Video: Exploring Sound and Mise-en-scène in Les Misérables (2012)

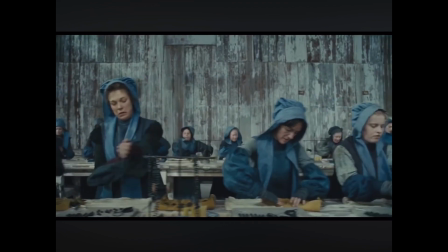492s
We get to see the factory where Fantine works at. Also, the classic barricade sets, those are amazing.
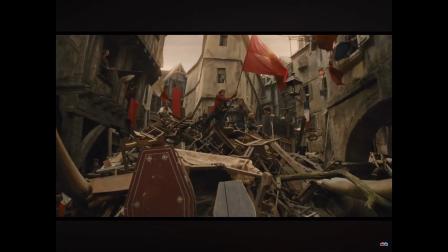500s
And there's just so many sets that give the movie such a visual appeal.
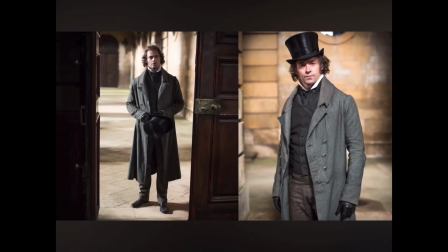505s
The costumes in this movie were really detailed. You could see visually Jean Valjean's transformation from prisoner
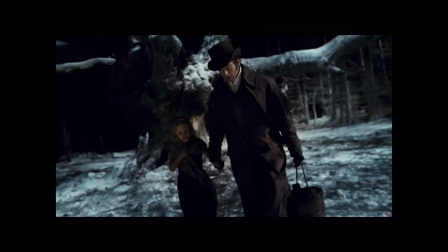513s
24601 to Mayor Jean Valjean to the honest man who takes care of Cosette, and so on.
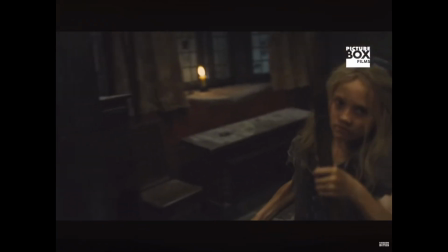520s
I think it's really cool how they switched Cosette and Eponine.
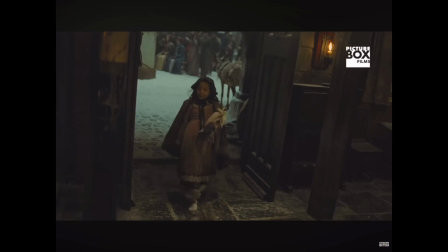525s
She's seen as like a raggedy girl, and an Eponine she's praised as she's the favorite daughter.
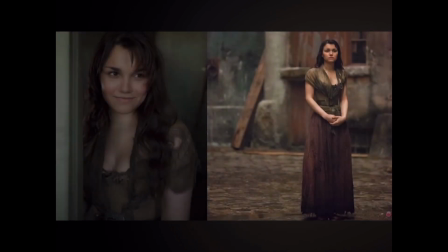531s
And then as they grow up, they switch. Cosette is cared by a loving Jean Valjean, and Eponine is neglected.
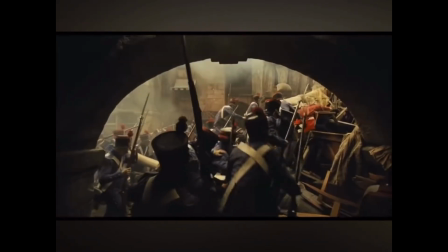539s
Lots of props are used in Les Misérables, such as weapons and military gear,
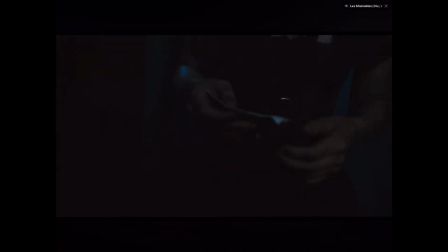543s
and personal items like books and letters and mementos that help build the character's background.
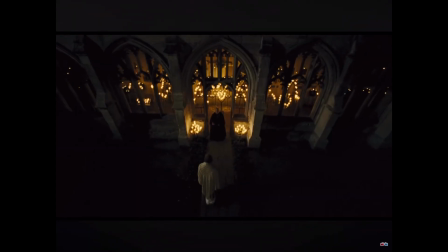549s
But my favorite props were props that had powerful symbols connected to it.
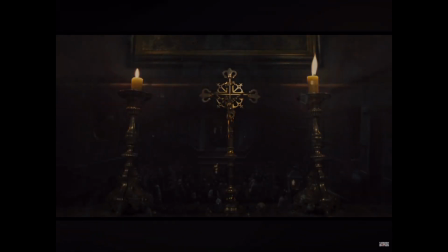554s
For example, the bishop candles, which represent second chances, transformation, and forgiveness, and then the red flag,
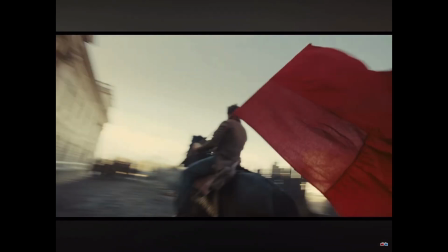560s
which prominently was displayed during the barricade scenes, and it served as a powerful symbol of the character's quest for justice and freedom.
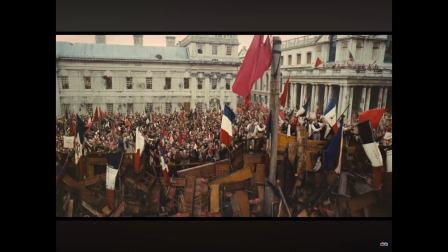569s
To conclude, Les Misérables, directed by Tom Hooper in 2012,
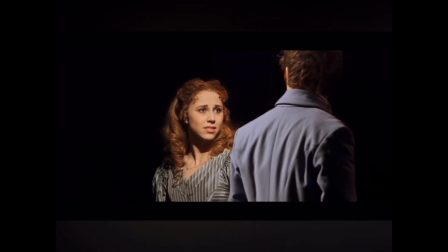574s
successfully translated the musical brilliance from the Broadway show onto the silver screen.
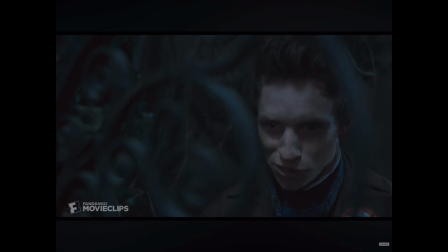579s
The use of live singing, a powerful musical score, a beautiful set,
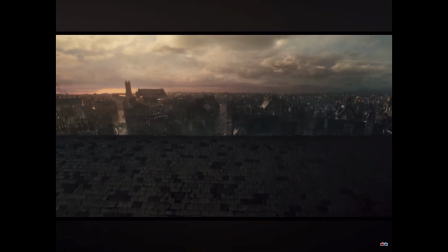584s
and thoughtful cinematography contributed to the overall impact of Les Misérables by creating an immersive and emotionally charged cinematic experience.
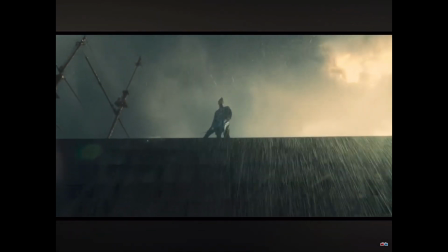593s
The marriage of sound and mise-en-scene
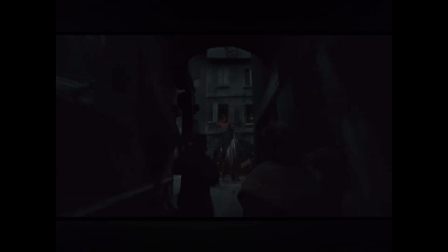598s
elevates the classic story, inviting audiences to immerse themselves in the world of Les Misérables and experience the timeless themes of love,
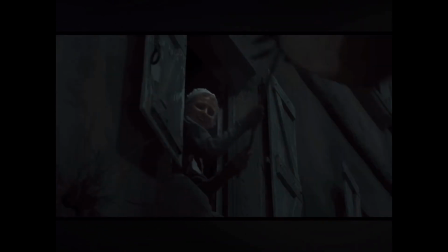606s
redemption, and revolution in a new and captivating way.